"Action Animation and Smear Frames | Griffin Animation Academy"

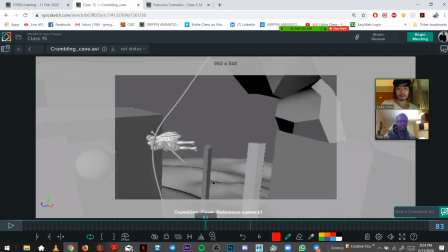[41:40]
My idea was it was in this rock bridge thing,
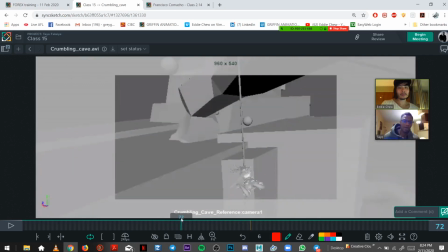[41:43]
like there'd be like moss or something growing on this rock bridge, and there just happens to be like this vine coming from it.
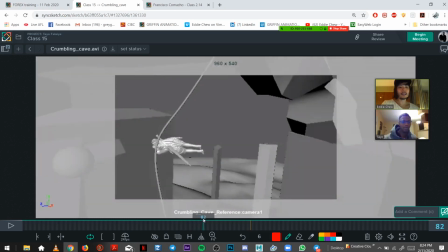[41:50]
Yeah. Because I don't know why else there would be a string in the middle of a cavern.
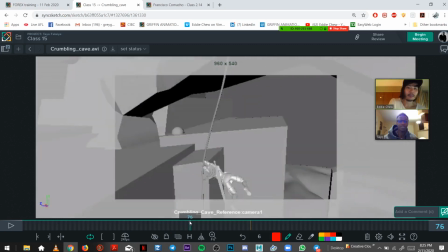[41:57]
Yeah, make it viney.
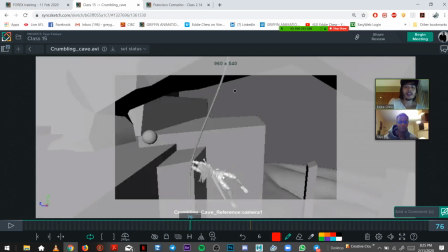[41:59]
Like, and to tie that in, you should have other pieces of hanging vine around, just in the background. If you can wrap one around like a pylon there.
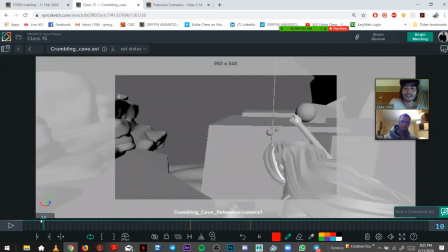[42:19]
Even like if you really wanted, set it up early and just have like, vine kind of hanging down, and she runs through it and it just knocks out of the way, Oh,
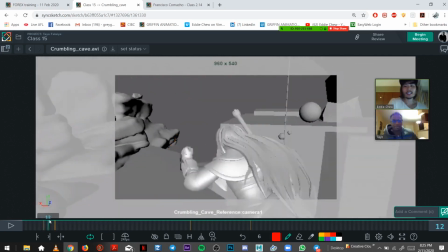[42:36]
that's a good idea. Yeah, stuff like that, just to, like you said, just so people don't go, oh,
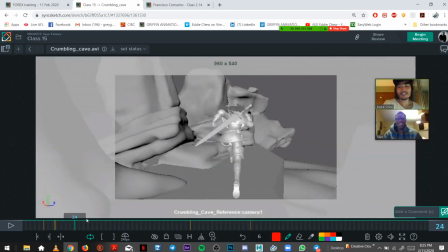[42:42]
how convenient, there's a hanging vine right there, like make it,
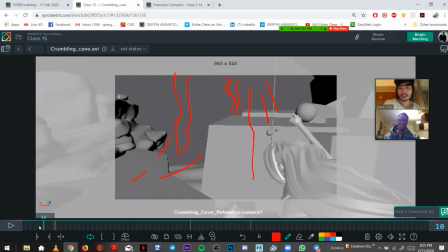[42:48]
like chuck it all in here, like, yeah, here when she runs in,
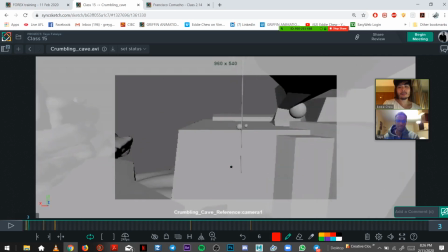[42:54]
have a couple, and then she just runs past and they just,
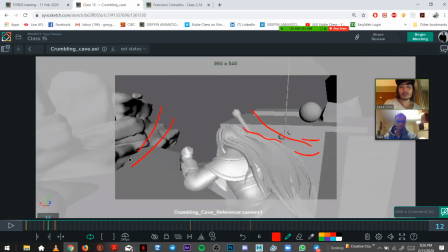[43:01]
all you need is a couple of frames to just push them out of the way, bounce off her, and it'll look cool.
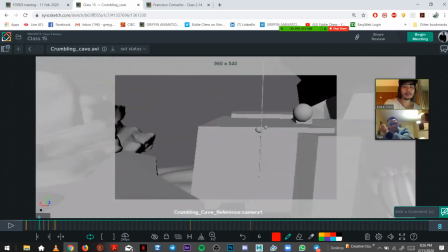[43:09]
I think that'd be neat. So that swing right there, could that be like, should she do like more of it out, like knocking it out of the way as she runs?
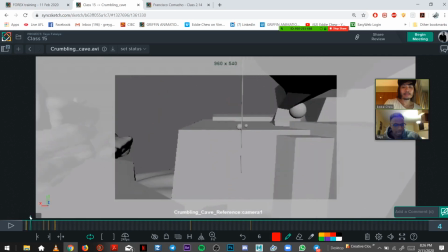[43:16]
Because there's a tree back there, I don't know if you can
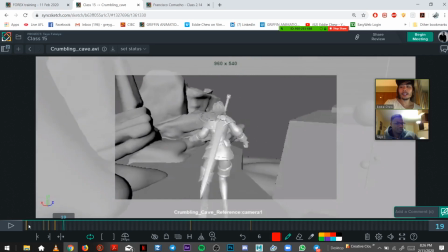[43:22]
see it. Over here, yeah. She could, if you wanted.
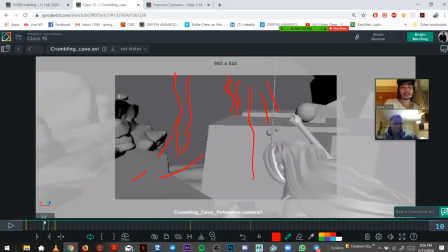Yeah, Basically. you could always get a hand. Yeah, just a hand swipe at the start.
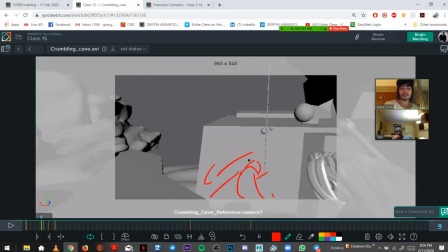[43:45]
I like that. Yeah. And again, that just sets up your shot.
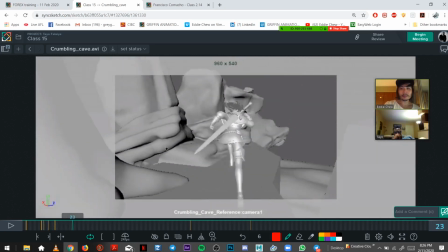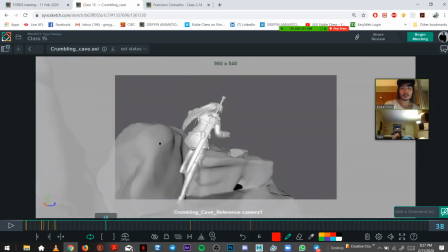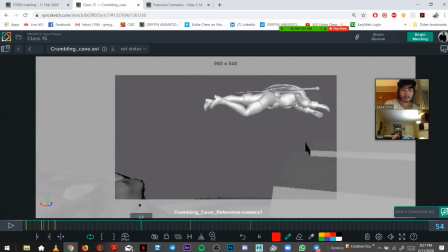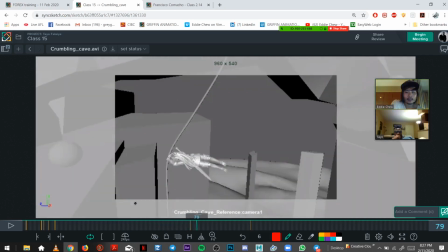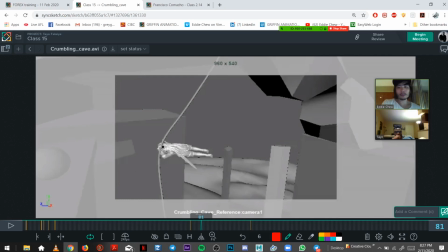[44:11]
Can you make the vine or rope shorter? I can. Just at the end, I was thinking it looks cooler visually, like Spider-Man's webbing, if there's a little dangly bit,
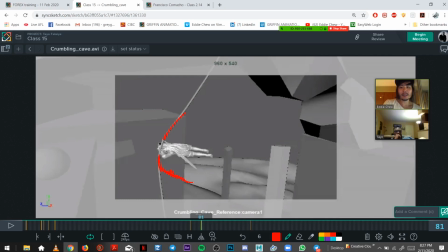[44:29]
or at least some, so you get like these nice shapes when she's moving, rather than just this straight vine disappearing off the edge. So you get like, this helps your, creating cool shapes.
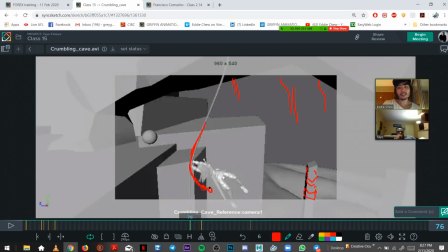[44:48]
So you can create some nice overlaps here as you're swinging.
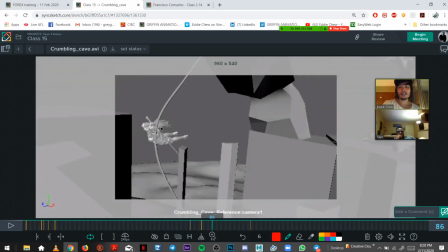[44:57]
It just looks much cooler.
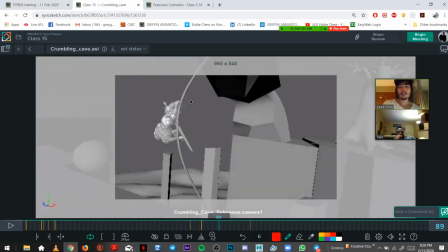[45:01]
And then over here, I imagine it'd go like that.
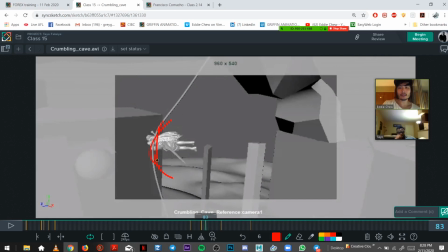[45:14]
So it kind of swings around. And it starts to go.
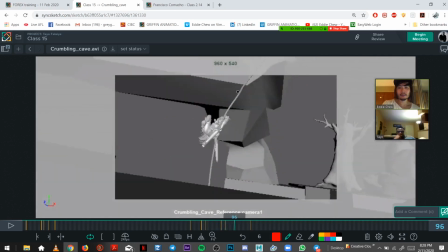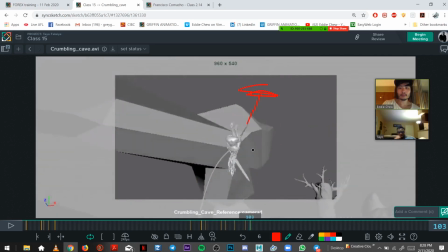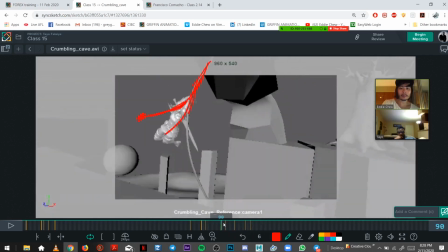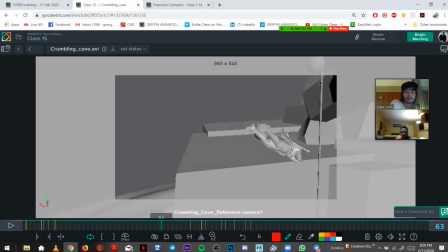to be kind of like that length.